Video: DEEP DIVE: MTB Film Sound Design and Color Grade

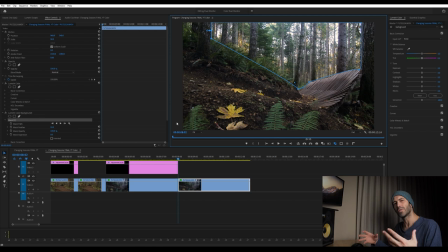[20:39]
And then because this shot is moving, we need to keyframe where this mask is at. So we'll turn on the keyframe thing here, and then we'll go to the end of this clip. and turn that mask on again. You can see it's losing a little bit on this side. And so we'll just bring that over.
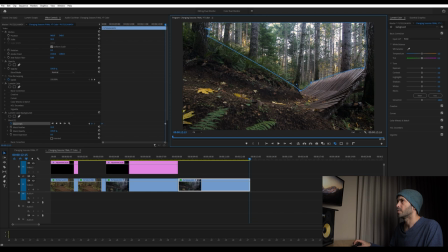[20:58]
It was a more complicated move. This would probably take more time, but this should do a pretty good job of staying with it. Now, the other thing I want to do is feather this mask, crank it up to, say, about 80, just so you can't see the edge so well.
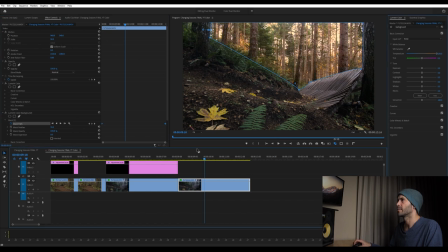[21:15]
OK, and so now you can see if I crank this, I'm just impacting that top part of the image, which is what we want to be able to do. We don't want to do this, but we want to be able to control that. And actually, this is looking a little bit blue up here. So I'm going to go a little bit more to the yellow. That's probably too far.
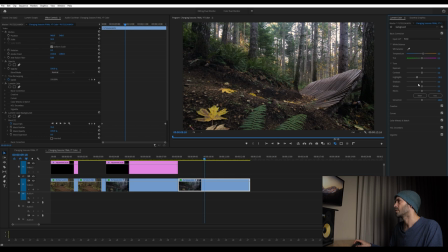[21:34]
We're going to bring the highlights down a bit. We're going to bring the shadows down a bit just to make that forest a little bit darker. I'm actually going to turn off the yellow subtle little bit more subtle. So it's minor, but it makes a difference. I want the focus here. I don't want the focus back here in this bright part.
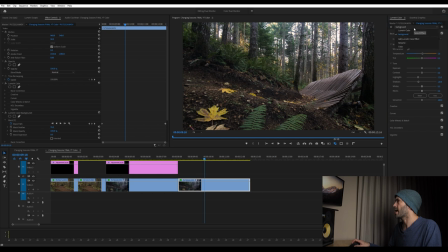[21:53]
I want this to be the brighter part of the image. And then we can also now jump back to our other Lumetri, which is the sort of one that's covering the whole image. And we can continue to adjust things a little bit. So I keep brightening up this foreground, make it more prominent. it.
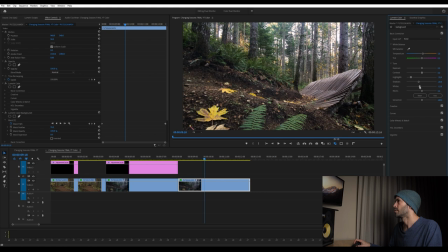[22:09]
And then I can go back to my background and sort of balance, balance that out. So it's not getting too blown out back there while I brighten up the front here. I'm going to add a bit more contrast. In this case, I'm just going to use this because it's just minor adjustment.
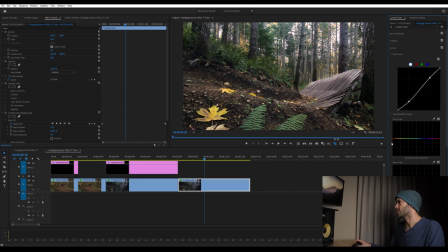[22:29]
Now I do want to jump in here and see if I can get this soil to be a little bit more saturated. So I'm going to go the hue versus saturation click on this click on here and we can try to bring that up a little bit again we might need to widen this
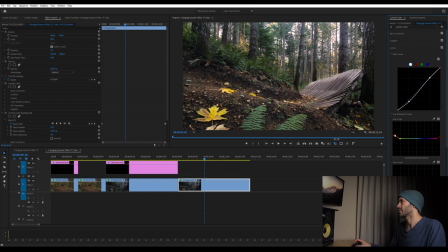[22:44]
out so it impacts a larger area subtle but it does add a little bit more red to this because some of the soil on this trail is really red and I wanted to sort of communicate that right from the beginning because this soil here
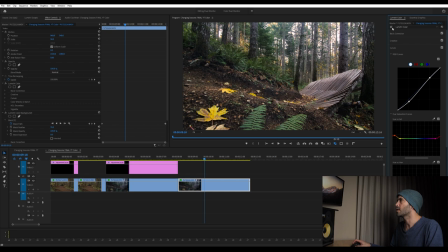[22:59]
is not quite as red so again we can look at the whole clip with nothing done to it.
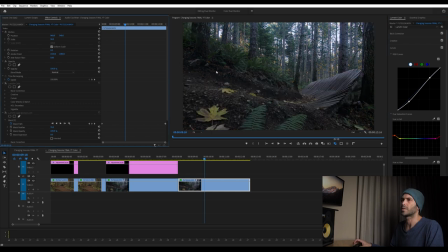[23:05]
That's what we started with.
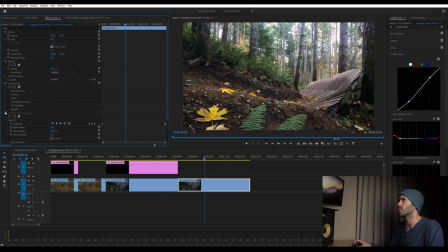[23:07]
We added our base layer of adjustment and then we tweaked just the background to bring that more to where we wanted it to be.
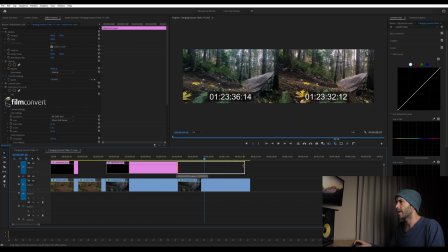[23:15]
And then we can apply our creative LUT on top of that. And that's what we get.
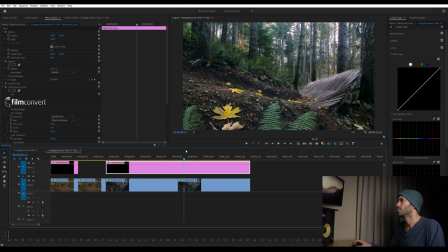[23:21]
So this is what was in the film. This is where ours is. This one. This is probably a little bit too blue. And in that case, I might actually come in here and further crank up my temperature.
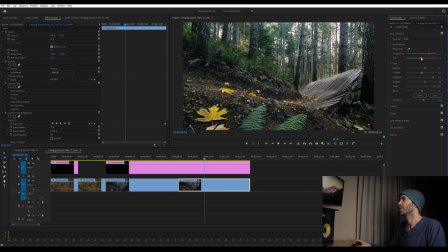[23:37]
Maybe make it more towards the green just by a little bit. You know, all this, this is all creative decisions at the end of the day. So part of why I had to grade this clip the way I did here, I believe, is because of the clips that it was leading into.
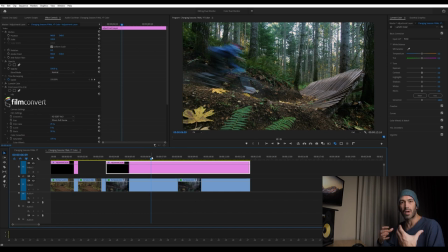[23:52]
And that's part of what you're doing with color grading is you're telling a story with the color. It's not all just having to be exactly the same, necessarily, you might need to be working with the clips that you have and making sure that that color is sort of weaving them into one another in a balanced way. I think that is about it in terms of color grading. I also had a few questions from Instagram folks asked, so let's just jump into those really quick here. Luke Nielsen is asking, do different lenses affect the color? And if so, does that make the editing process harder? So definitely different lenses will affect your color. And particularly, I find they impact the saturation of your image, as well as the white balance seems to be impacted a little bit by the lens that you're choosing. So I don't let it impact things too significantly on the day of shooting. I just try to make sure I'm nailing my white balance as much as possible. And then when I get into the edit, I know that I'm going to have that latitude to push things around as needed.